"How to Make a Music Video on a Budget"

So, the game, one more time.
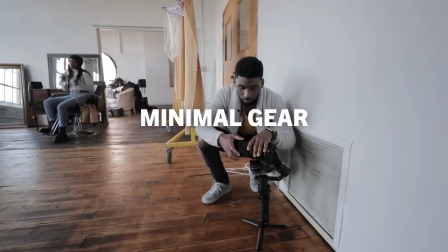[8:18]
Make a music video with no budget, no prep, no time, no scout, a minimal gear, and an artist that you met like 17 minutes ago.
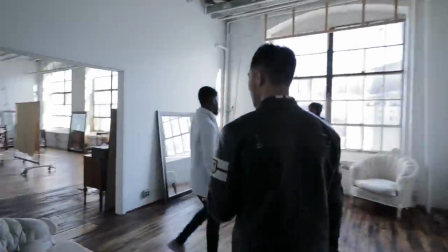[8:30]
First thing that we did was maximize our location. The second that we arrived, Chris and I started walking around the space looking for our leading lines and symmetry.
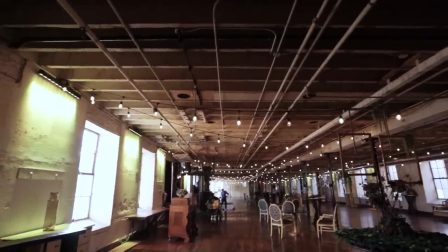[8:37]
It's like a little Pinterest. It's a little Pinterest. Yeah.
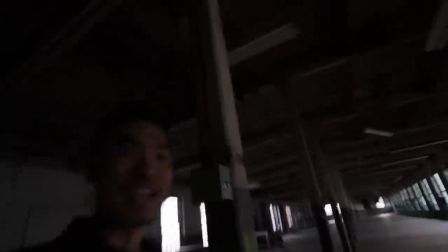[8:41]
With the drapes in the background too. Oh my gosh, yes. Okay, we're gonna shoot at this location for sure, no doubt.
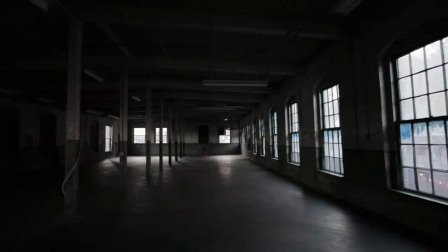[8:47]
We ended up just picking two rooms. This one here because it had a nice gritty vibe and symmetry.
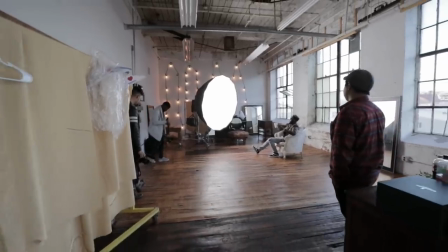[8:52]
And this room here because, yeah, just an awesome looking room.
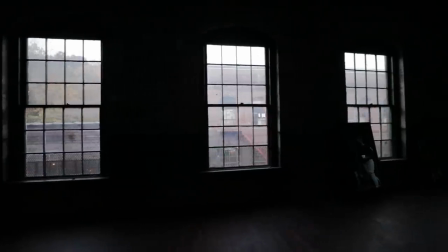[8:56]
We had less than 4 hours to shoot the entire video, so to save time and available light, we flipped the second room three times over to make three different looks.
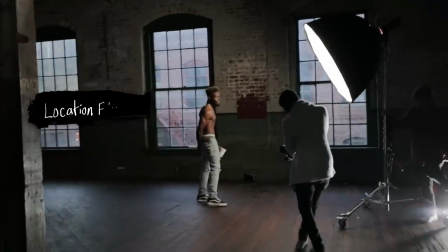[9:04]
First, along the window for these leading lines that you see here on the floor and the windows.
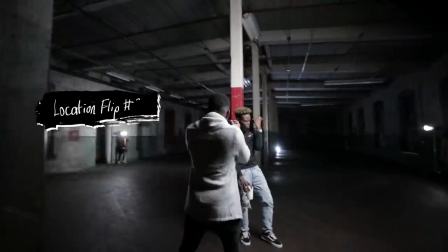[9:12]
Second, straight down the corridor for that symmetry.
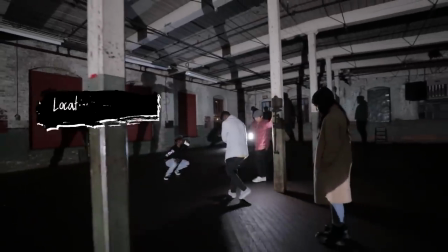[9:16]
And third, against the wall opposite of the windows for, again, that nice symmetry again. But let's go back to that first set to talk about lighting. Before anything else, we looked at our available light.
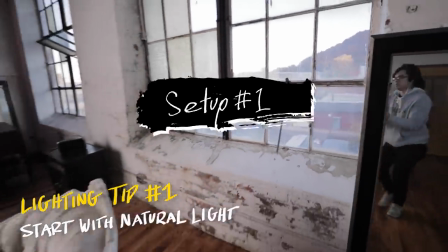[9:27]
We actually had hard light coming in through those windows. So we put our hard light right behind our talent to act as an edge light.
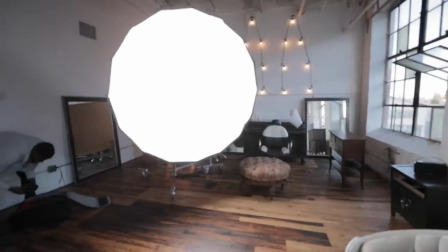[9:34]
Then to avoid the silhouette look, we threw a big old 300D in this humongous octo bank.
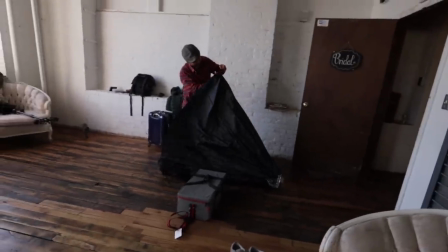[9:40]
Oh my gosh, what on earth is that? I said super soft and he came through.
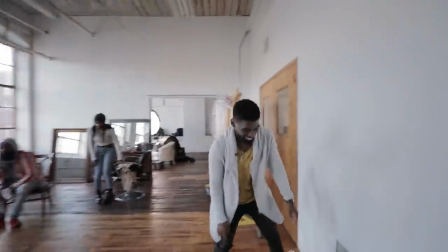[9:45]
The super duper soft. Even my tiny eyes get that eye light from this. Super soft.
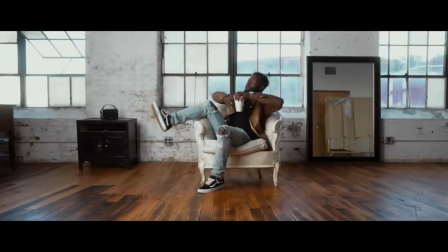[9:51]
But also, we also motivated it. This quality of light looks like it could be coming from a window in front of him that's soft in frame. Is it perfect? No, of course not. But did we get a decent shot in 30 minutes? For sure, we absolutely did.
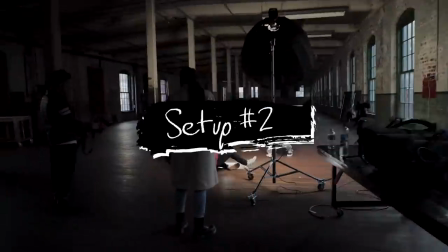[10:04]
Now for our second setup, we were already racing to save daylight, but again, available light first.
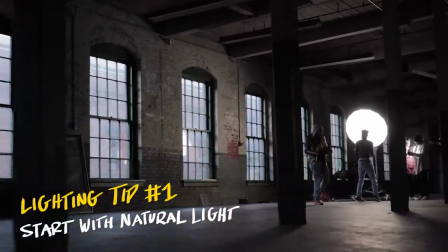[10:10]
Since the sun was blasting in through the windows, we went ahead and put them behind our talent to give him this nice little edge light here on his shoulders and his hair here.
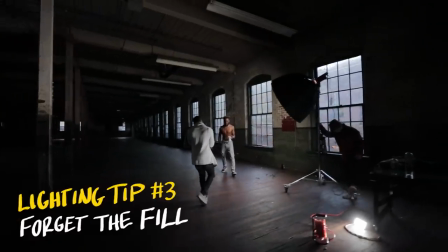[10:17]
Then all we did was forget about our fill. We whipped out that same Octobank to be our main frontal light.
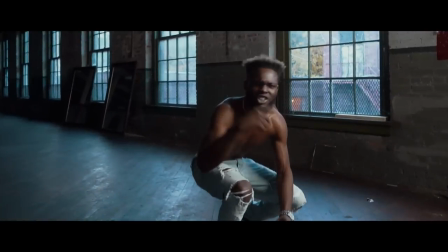[10:22]
And looking at this frame again, I think it probably would have been nice to add one more kicker on his left side to pull him out of the background. Next up was our third setup,
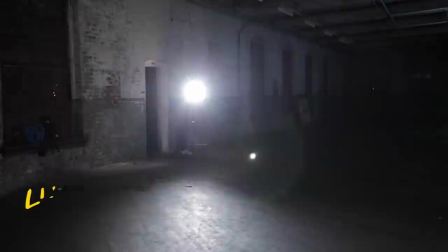[10:31]
so since we didn't have any gels on hand, using color wasn't really an option, so instead we opted for lighting effects and did spotlights. Two operators on each side, panning the light back and forth to create this kind of spotlighty effect.
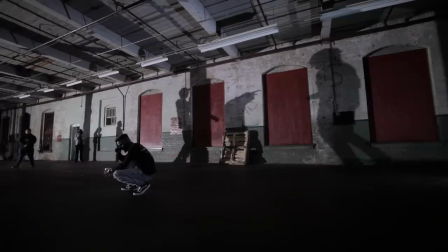[10:45]
Finally, for our fourth setup, we flipped the room just one more time and we decided to opt for yet another lighting effect, this time by shadows.
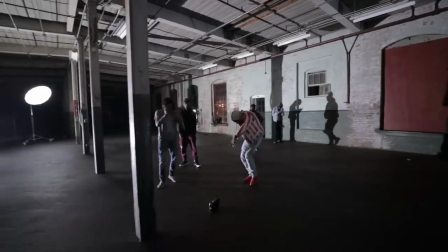[10:55]
In our case, Trillionaire Daz arrived on set with an entourage, and we wanted to incorporate some of that into the shoot.
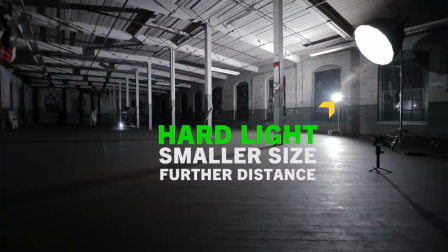[11:01]
So by taking off this reflector, we made the size of our light as small as it could possibly be, and then we jacked up the brightness and set it on the floor.
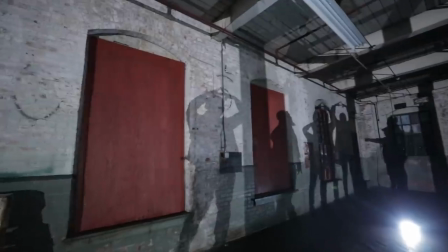[11:09]
Now the resulting image produced these extremely tall shadows from Daz's entourage in the background.
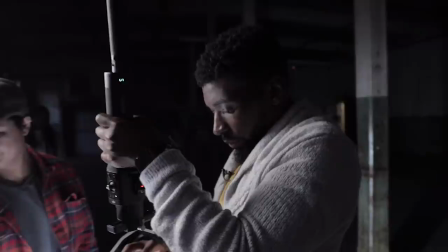[11:16]
And finally, our camera, Chris went ahead and did the exact go-to motions that we discussed.
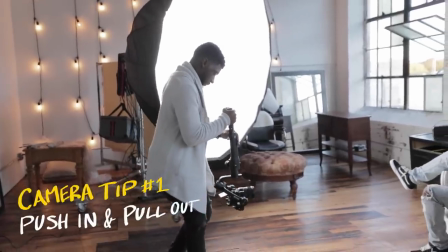[11:22]
One, a push in, push out, on a gimbal for each setup,
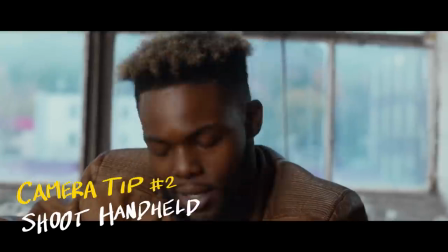[11:26]
a rocky handheld shot to capture the details and facial expressions in each scene,
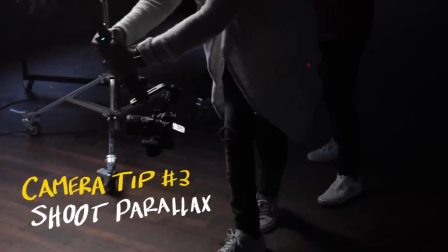[11:31]
and finally a parallax shot to provide some variation and some separation for our talent and when they're really grooving. 300 music videos. What would you tell yourself if you could go back 6-7 years? What's like a tip that you would tell yourself? I have two tips. The first one is lighting is everything. Lighting is gonna completely transform whatever you're doing, it can completely transform a mood. And the second tip is, don't focus on the camera you're using. Don't focus on that. Yes! Don't focus on that. Yes! I totally agree with this. Yeah, don't focus on it. If I can tell myself that way back when I thought having a 5D Mark III was gonna make me Michael Bay. Yeah. You know, you have the best camera in the world, but if you don't light it right, it's just gonna look like crap. Yeah. So. There you go, guys. A couple of secrets on how to make a no-budget, no-prep music video look pretty good.